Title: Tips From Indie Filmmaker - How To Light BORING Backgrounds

Martin, can you please make a video tutorial on how to light backgrounds? Of course I can. I will take a couple of examples from my short films and I will try to give you all my tips and tricks on how you can make a background a little bit more interesting, especially when you have to deal with white walls and when you have to make your film location look a lot better than it actually is.
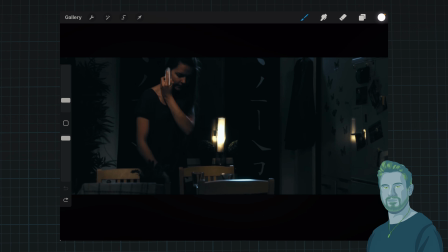Here in my first example of lighting the background is from my Alien Infestation short part 1. And as you can see here, we are dealing with a background that I lit with a panel right up here, shining light down like this. And as you can see, that gives us these highlights here.
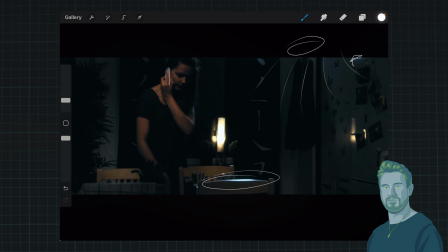And the theory also, by using a little bit of a blue light, is to separate the actor that is lit with a warmer light. That makes her stand out quite a lot from the background that is getting this cool tint.
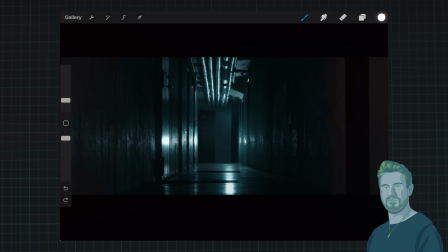My next example is this shot from Alien Infestation Part 2. As you can see here, we have a light shining onto the wall here, and also the ceiling, and then the other side of the wall, and also the floor here.
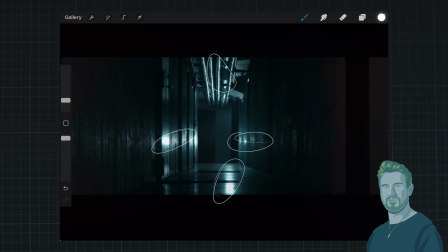So I guess this counts as lighting the background, and this is actually a trick I did. I put my panel right here, straight down in the middle,
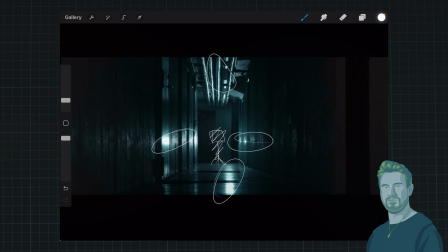and then in post I just removed that light so I could get these spots of light all over the place, and really sense of depth here, because the key point I want to bring up here is that if you shine your light towards the camera,
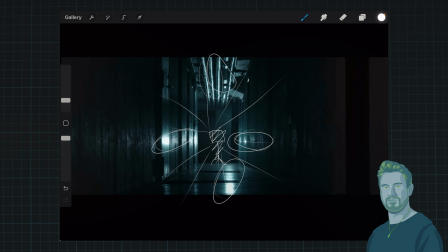you will always get these long shadows that will be very cinematic and adds to the depth in the scene.
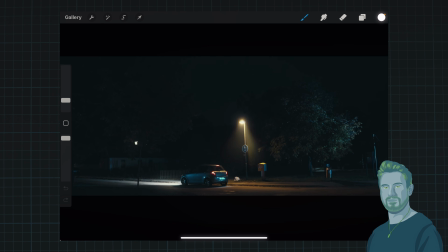Now we're moving on to the next short film called Dark Love, and here in this exterior shot I chose this spot here with the car just because I could get this lamp light for free if I just made the actor park his car right here.
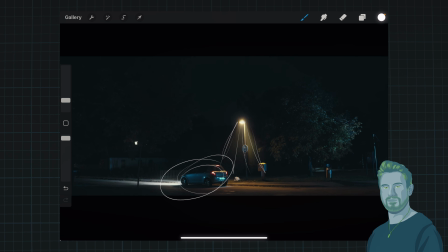But I wanted to do something a little bit extra with this shot, and I'm actually shining a 60-watt light here just outside of the frame onto this tree here, and that is also spilling a little bit here on this house.
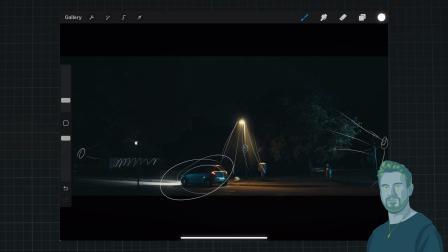And also over here I have another 60-watt light that is shining straight to the car at an angle, so we get a little bit of that bluish light bouncing off that car.
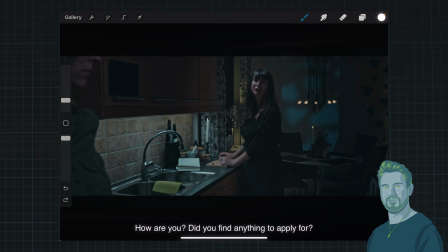In this interior shot of Dark Love, we have our actor here standing in front of the kitchen, and I have a light shining down on her like this. I think it was a tube light with a grid, so I didn't spill all of that light all over the place.
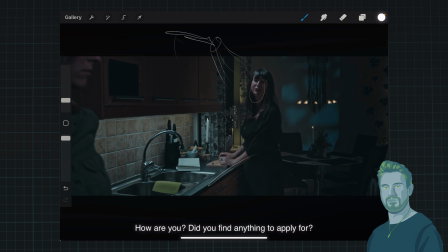But if you look closely here in the background, here is what I did just to make this a little bit more of an interesting set or interesting location. This wall back here is all white. So what I did was I took a light with camouflage net
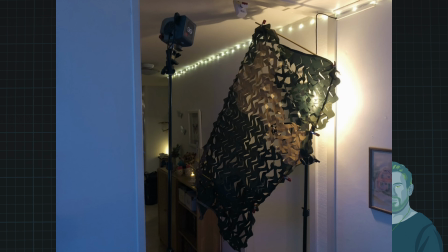and shined that light through that net into this room from the other room.
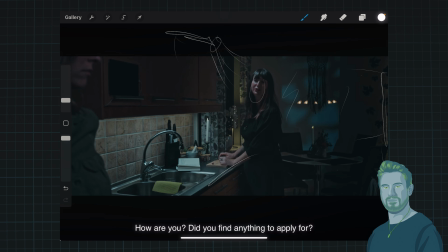There's a doorway over here. So I'm shining the light in like this and creating this pattern here on the wall. And you can argue what is that, but my idea is maybe it's the moon shining through the trees and creating this,
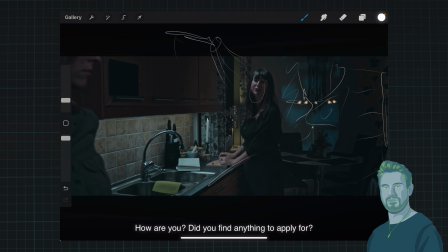a little bit of a mysterious light on this wall.
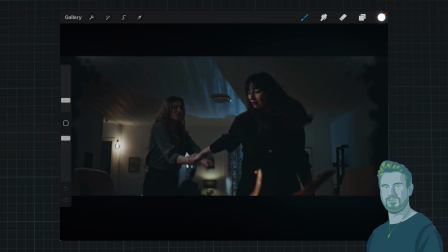The next shot here in Dark Love, I put a light down here in the kitchen behind her and just directed it towards the ceiling like this, just to give me some kind of, splash of blue moonlight going like this.
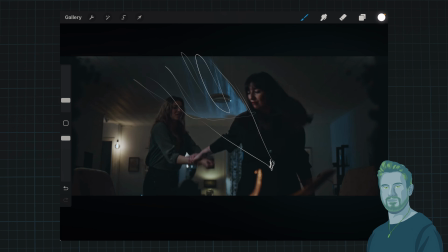I thought it was very boring without anything behind these two actors, so I just tried to shoot that light through this doorway and getting this kind of rectangle
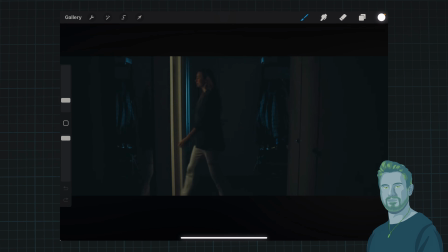form with this blue light. Here's another example where we have our actress. She has a warm color tone, and in the other room in the kitchen here we have a blue light shining onto this
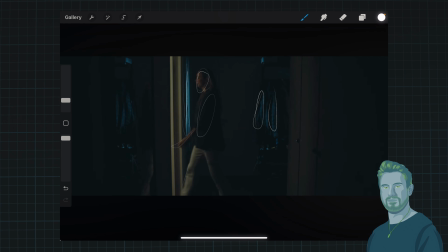doorway and also onto these clothes here. So you have this nice separation. She's being warm and cozy, and you have this cool background that makes for an interesting color contrast.
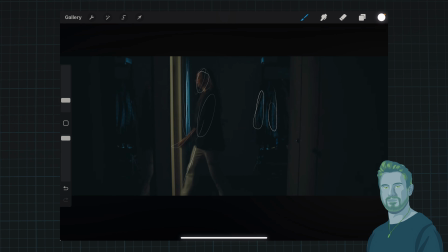So that's a theory that makes for a interesting image when you can have colors that are opposite to each other. So you have a warm part here and you have the cool part in the background here that
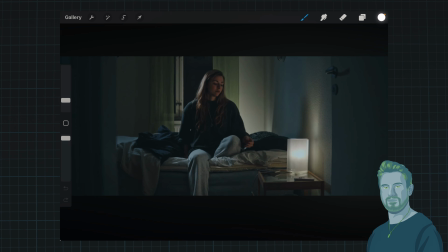separates this scene into layers, basically. In this shot, she's actually being lit only by this practical light. And over here I have a panel shining onto her side here, just creating this rim. And I made sure I'd used a grid like this so I don't have all
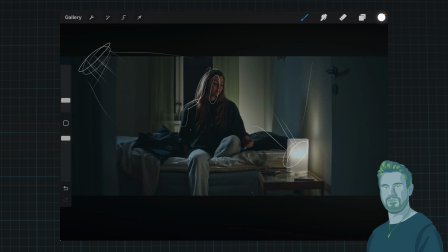of that spill going everywhere and just brightening up this side. I didn't want that. I wanted this to be a moody scene. She's about to go to bed, so a grid is perfect use in this case.
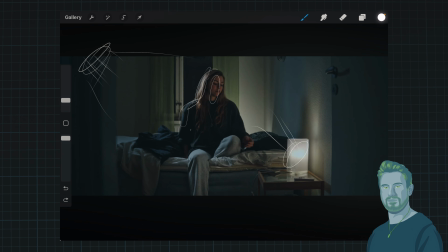And if you look closely here in the background, I took another panel and just put it on the floor here just to shine up the background like this, because my idea was that there is probably another bed light behind here that we just can't see.
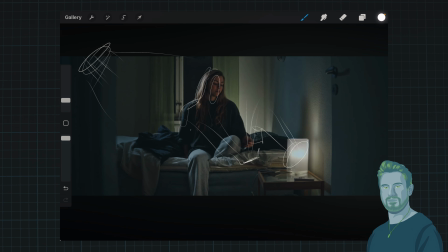And this also creates this feeling of layers in the image. So you have her here, and then you can like separate her from the background by putting a uplight basically behind her and shining up this part. So layers.
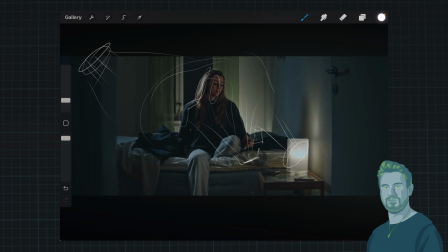Layers are filmmaker's best friend, or actually cinematographer's best friend. Think in layers. One layer here, she is one layer, and then you have the background that is a third layer.
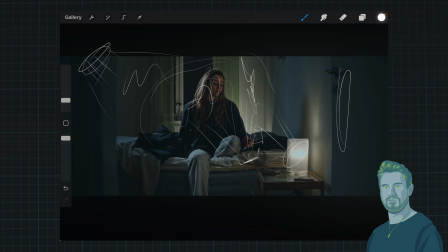And if we would go even further, it would be cool if we could have another layer in the background here, maybe a city skyline, or some kind of view from the window.
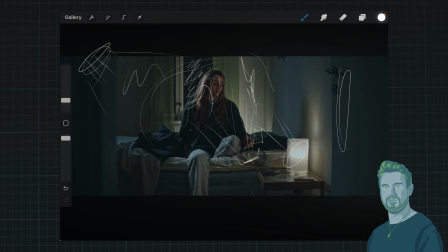We shot this at daytime, so I just needed to make this dark. So that was like a compromise I had to do, just block this out completely.
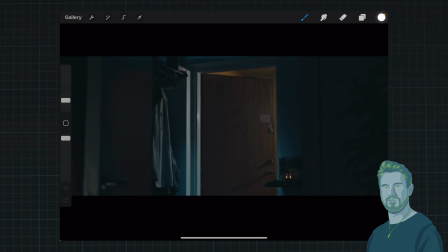Okay, next shot, we have our door opening here, and once again we have layers. This room is basically in complete darkness, and up here I have a panel shining down with a grid, so you get this nice fall off down here.
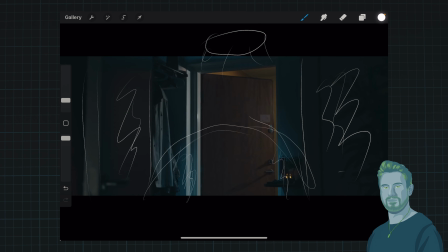You can see that you have blue light shining down here, and then it goes into darkness up here. Also outside here I have one other panel that is shining into the door, so you can see we have these little bit of a scary shadows going on here.
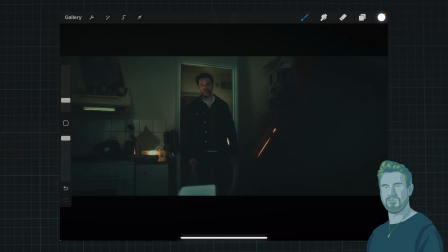So now we're moving on to my short film Together, and my approach in this short film was try to light my actors as much as possible so that I can bring my boring white walls way down,
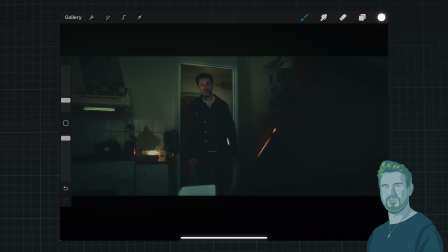so that at least they can appear to be gray. So here I have my actor being lit by actually this panel. If you look closely, you can see the panel right there. But the motivation is that it's actually this practical that is lighting up his face.
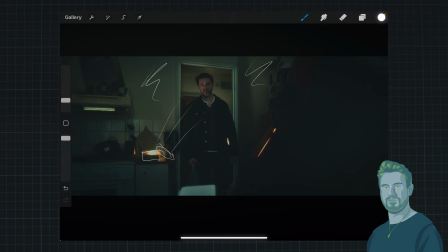And I put that light at, I think, a maximum intensity, just to be able to expose down in cameras so everything else can become dark.